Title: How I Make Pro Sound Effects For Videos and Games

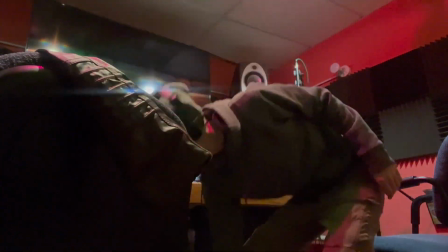0:00 So, a friend of mine asked me to do some sound effects to go with an intro animation for his gameplay channel. It's got this quirky little controller fumble, and all of this VFX wonkery framing it. And I was like, yeah, okay, cool. I could do this in like an hour or two, maybe. I don't get to do sound effects and Foley very often, so I thought it'd be fun.
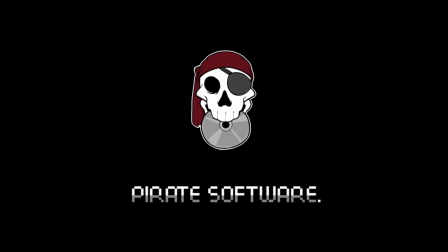0:18 The first Foley gig that I actually got was for Pirate Software's game, Champions of Breakfast.
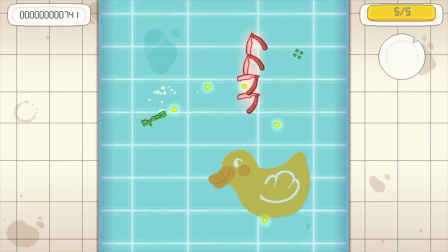0:24 I did all the sound effects for that game.
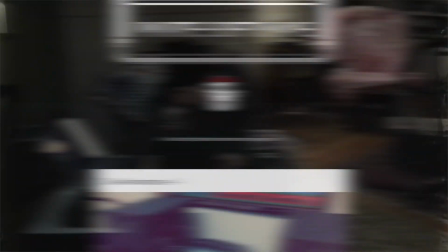0:26 Each character's attack noise and hit noise, and almost everything you hear in that game other than a couple tracks. And I wrote a blog post about it back in
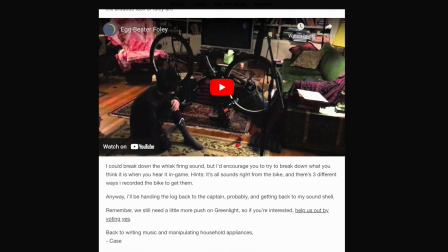0:34 the day, which led to this video of me using a bike to get the egg beater sounds.
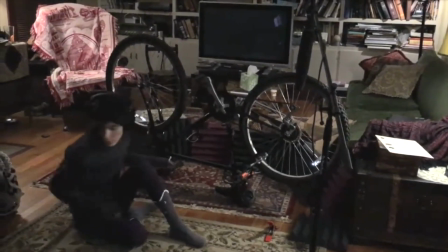0:43 But I haven't really talked about Foley since then. Alright, we can do another one. So, here's my process.
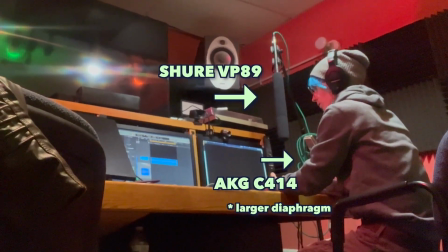0:49 I started with a shotgun mic and a larger condenser mic positioned over a desk where I would be playing with the prop, in this case, a controller.
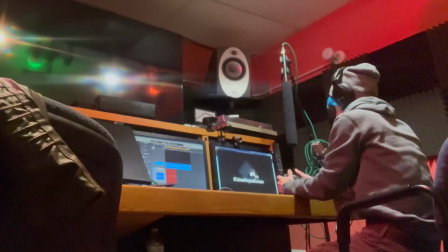0:56 In the animation, he's tossing the controller and trying to catch it. But the thing about Foley is you don't have to do exactly what's happening on screen.
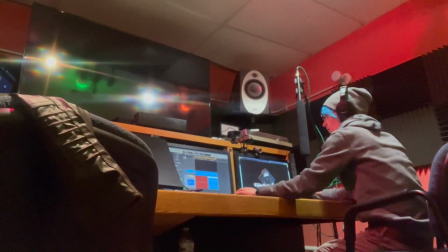1:04 You just have to make an artistic impression that goes with the visual. I started by marking out the frames in the animation where different hits would be.
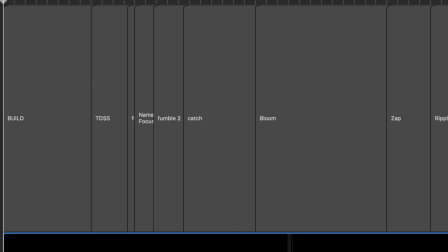1:12 So that way, when I have the assets, or when I'm automating everything, I know exactly where to place them to make them line up with the animation.
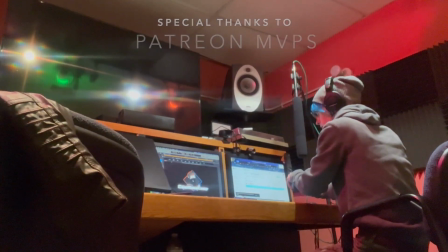1:19 Then I record live Foley, slapping the controller's buttons while watching the video, and trying to approximate the timing to match the animation.
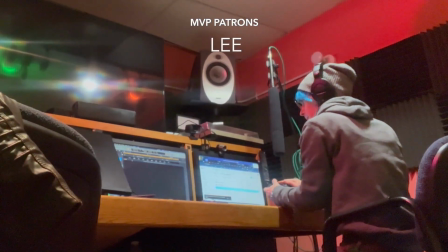1:28 I do this a few times, one because each take is a rehearsal and I get better each time, but also to have options for when I edit.
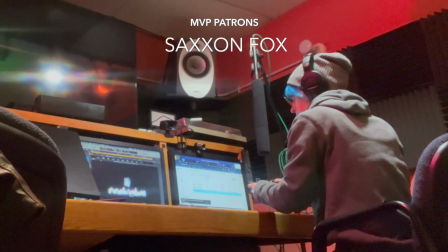1:37 Sometimes the first impact in one take sounds really good, but the second hit in a different take sounds better, etc., etc.
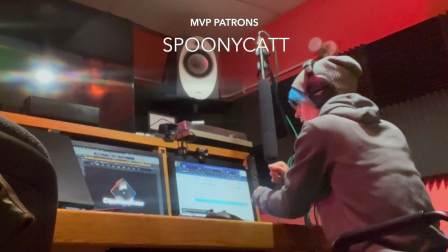1:44 For a little more flavor, I do another round where I just swipe my sleeves against each other for effort noises to match with the character's movements.
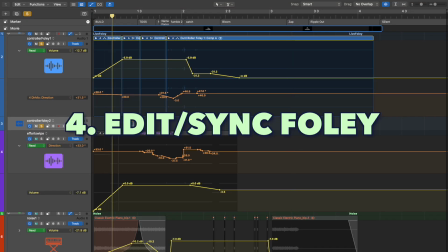1:54 Once I have all of these pieces, I edit all of the best noises together,
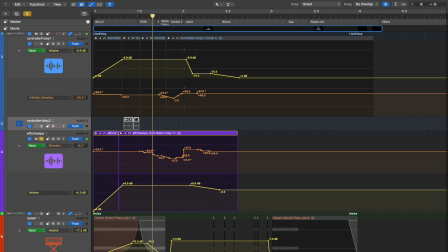1:58 line them up more precisely, and add a little bit of panning and other effects to make them less boring.
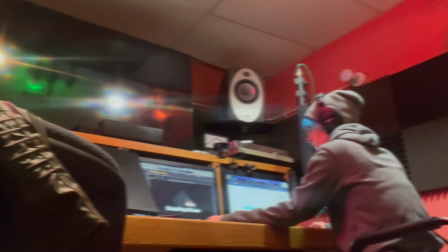2:04 And that's the live Foley done. Then I get into the VFX wonkery stage.
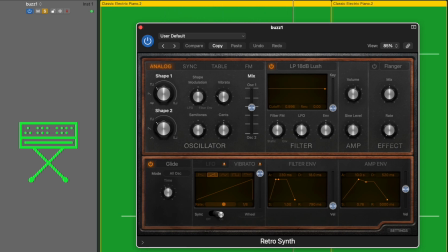2:09 The way I did this was making some retro synth tracks in Logic and having them play a different tone that I would then add a bunch of corrupting, distorted effects over.
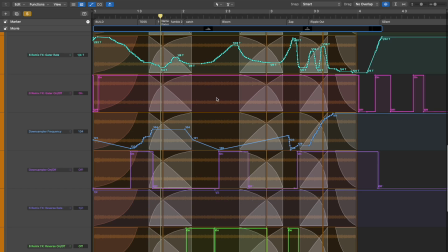2:18 Then I automate all of those to create this weird, crumbling electronic buzz.
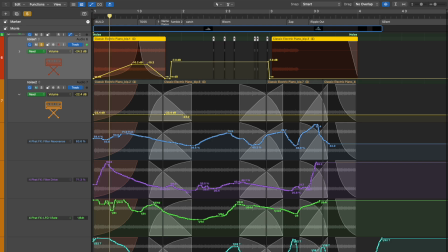2:23 I did one building noise burst with a speed up, another noise layer,
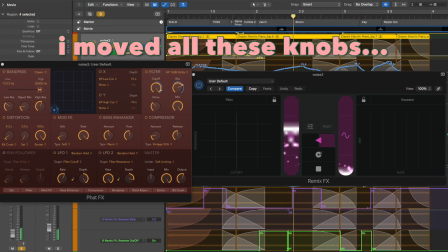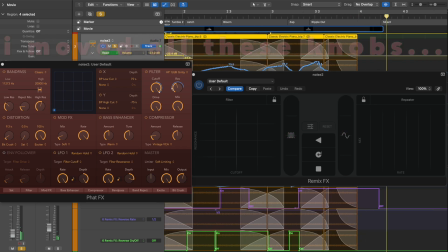2:35 a low humming buzz layer,
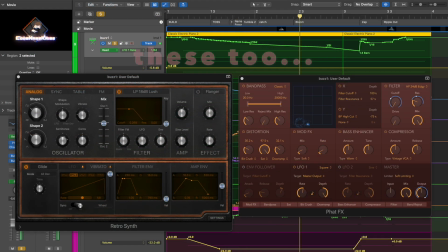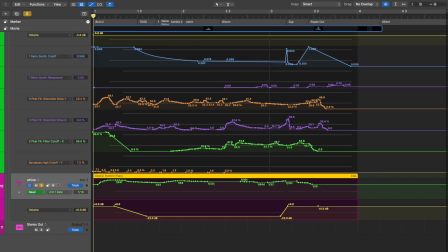2:42 and a little tingly whine layer.
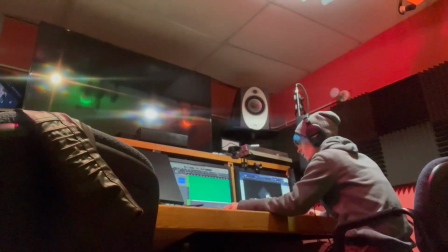2:49 And when all of these powers combine with the animation, it looks and sounds like this.
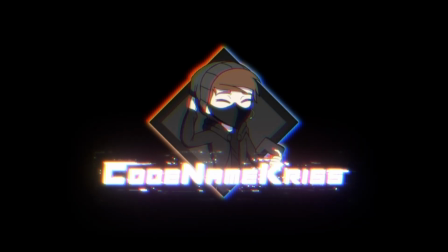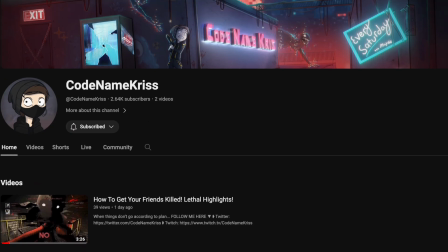3:00 And that's done. I sent it off and you can actually hear it on Chris's channel, which I'll link below and in a card.
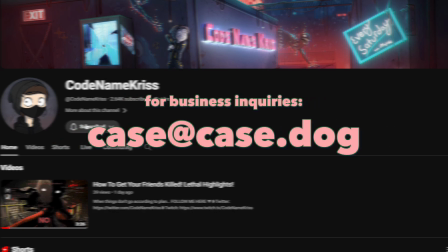3:06 If you want me to do any Foley for your project, email me at case@case.dog. Hope you enjoyed this little behind the scenes thing. I'm hoping I can have more stuff up like this soon.
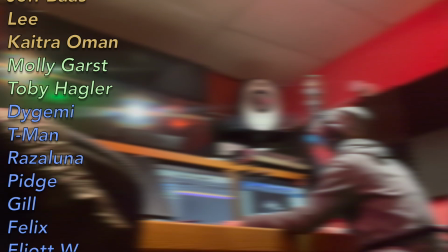3:17 Until then, check out my BGM reactions, and if you want to keep all of this coming, join my Patreon.
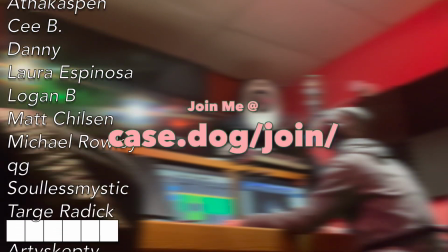3:23 Thanks for watching.